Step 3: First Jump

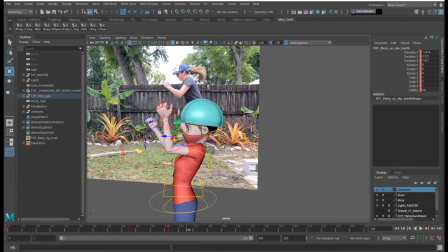[45:48]
Be careful when you're selecting, because you can select teeth and things within that mouth. So make sure you're getting the right controller here.
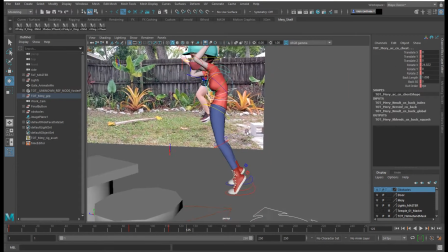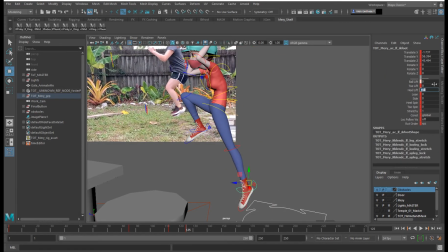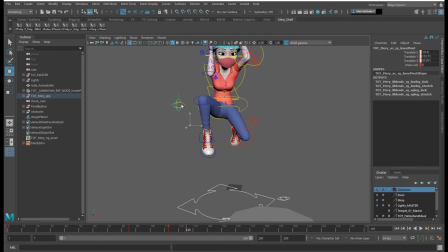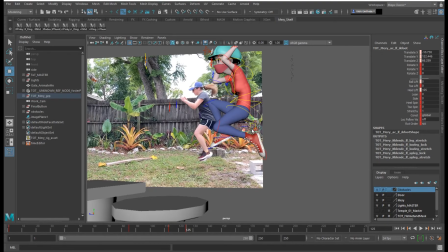[46:28]
Obviously, this isn't exactly how it looks on my animation,
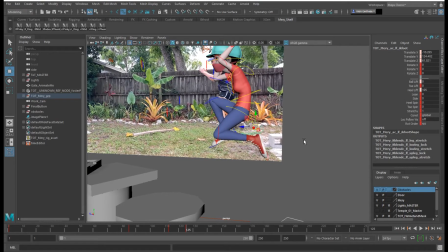[46:36]
but I'm pushing it a little bit further, and I'm thinking about the arcs.
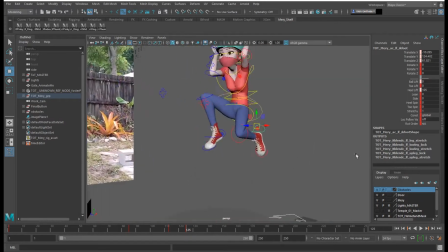[46:40]
I'm thinking about how the character would be able to do this pose.
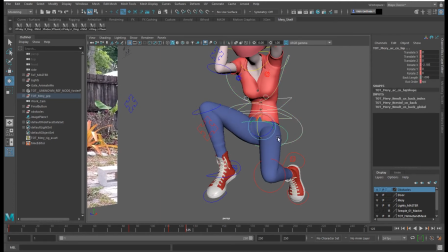[46:45]
I'm thinking about weight shifts. If this foot's flinging out in front, then this hip probably has to go back and down a little bit. And then the, well, hip and cog.
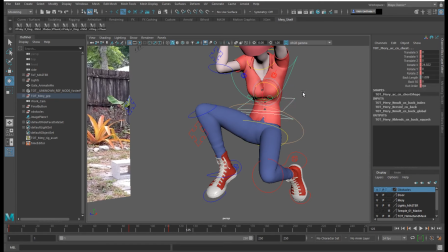[47:03]
And then the spine has to counter animate to whatever I just did. I
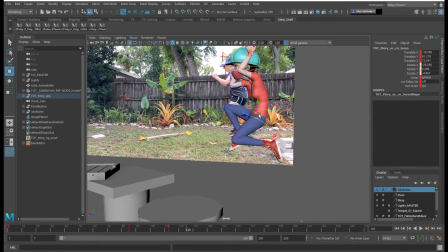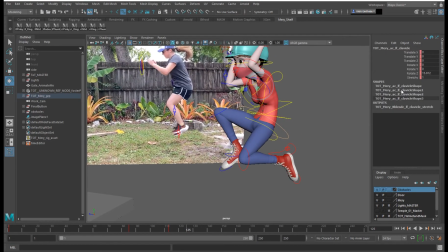[47:13]
think it looks weird because I still have some animation on these shoulders.
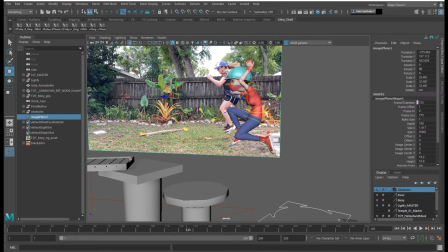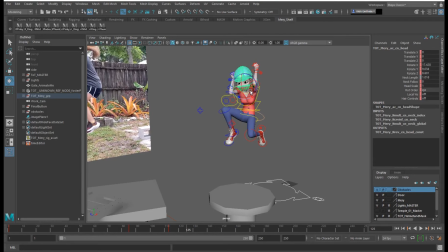[47:26]
The head kind of does whatever the hip does. Hip cog.
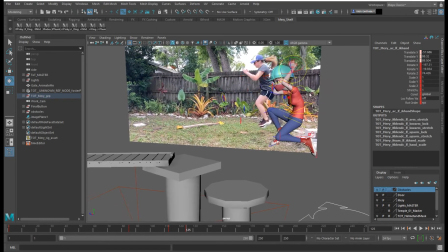[47:31]
Hip and cog.
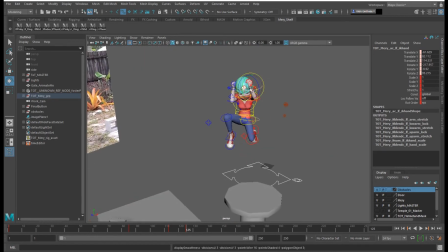I think if this leg is up that high and in front that far, then this arm can go back a little bit.
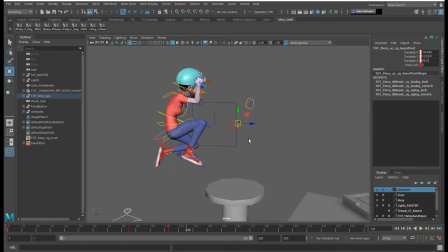[47:51]
If you think about the walk cycle or walks and how the arm is opposite to the leg on the same side.
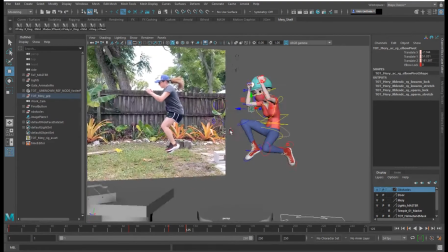[48:06]
Something like that.
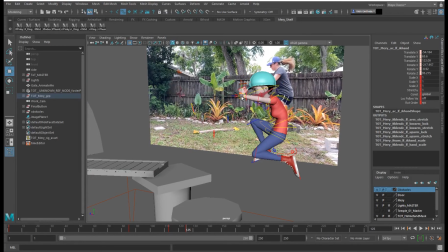[48:07]
And then this one can come out more to counter animate what's happening in the leg since it's back more.
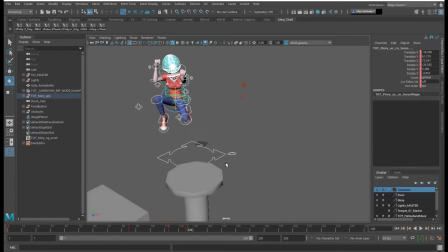[48:20]
Are we still on our same trajectory from the original position? Let's check. It kind of feels like she's going off to the side a bit, so let's move her to the right to kind of line up with that last position. So I'll take the feet,
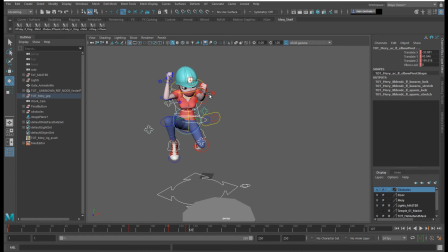[48:40]
the cog, the knees, the elbows, and the wrists, and I'll just translate it to my right.
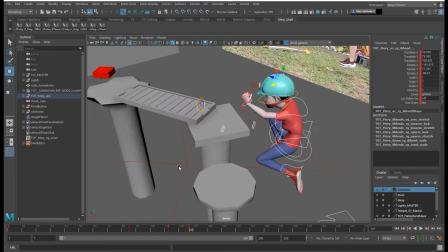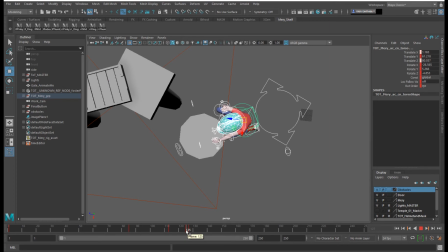[48:54]
Okay, now if we look up, oh, look, I did it again. Middle mouse button, drag back, and then I'm going to delete that key because we just want that full key. We don't want these extra keys. That looks a little better.
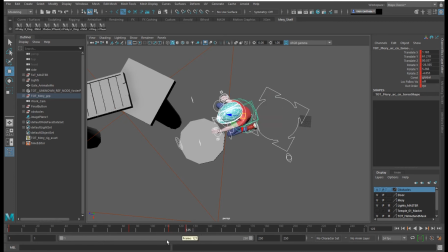[49:09]
We might have to clean it up a little bit once we get this into spline, but I feel like they're all going in the same direction now.
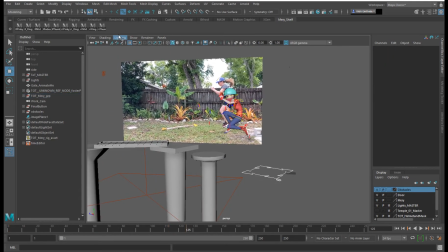[49:19]
Alright, so we can turn off the NURBS curves so it's a little easier to see.
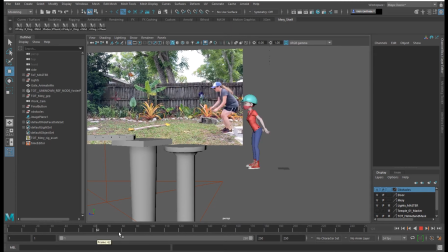[49:31]
You can kind of feel that jump now, that snap up. So I like what's happening. We can move on to our next pose now. So what's our next pose? It's a contact.
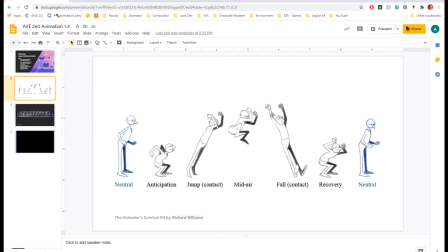[49:45]
All right, so our next pose is that fall contact where the heels hit first.
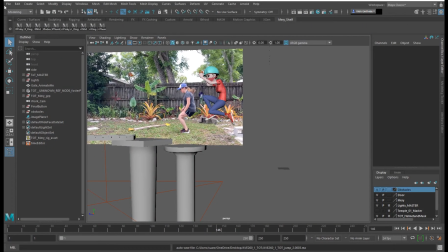[49:54]
Let me go ahead and save. I don't know.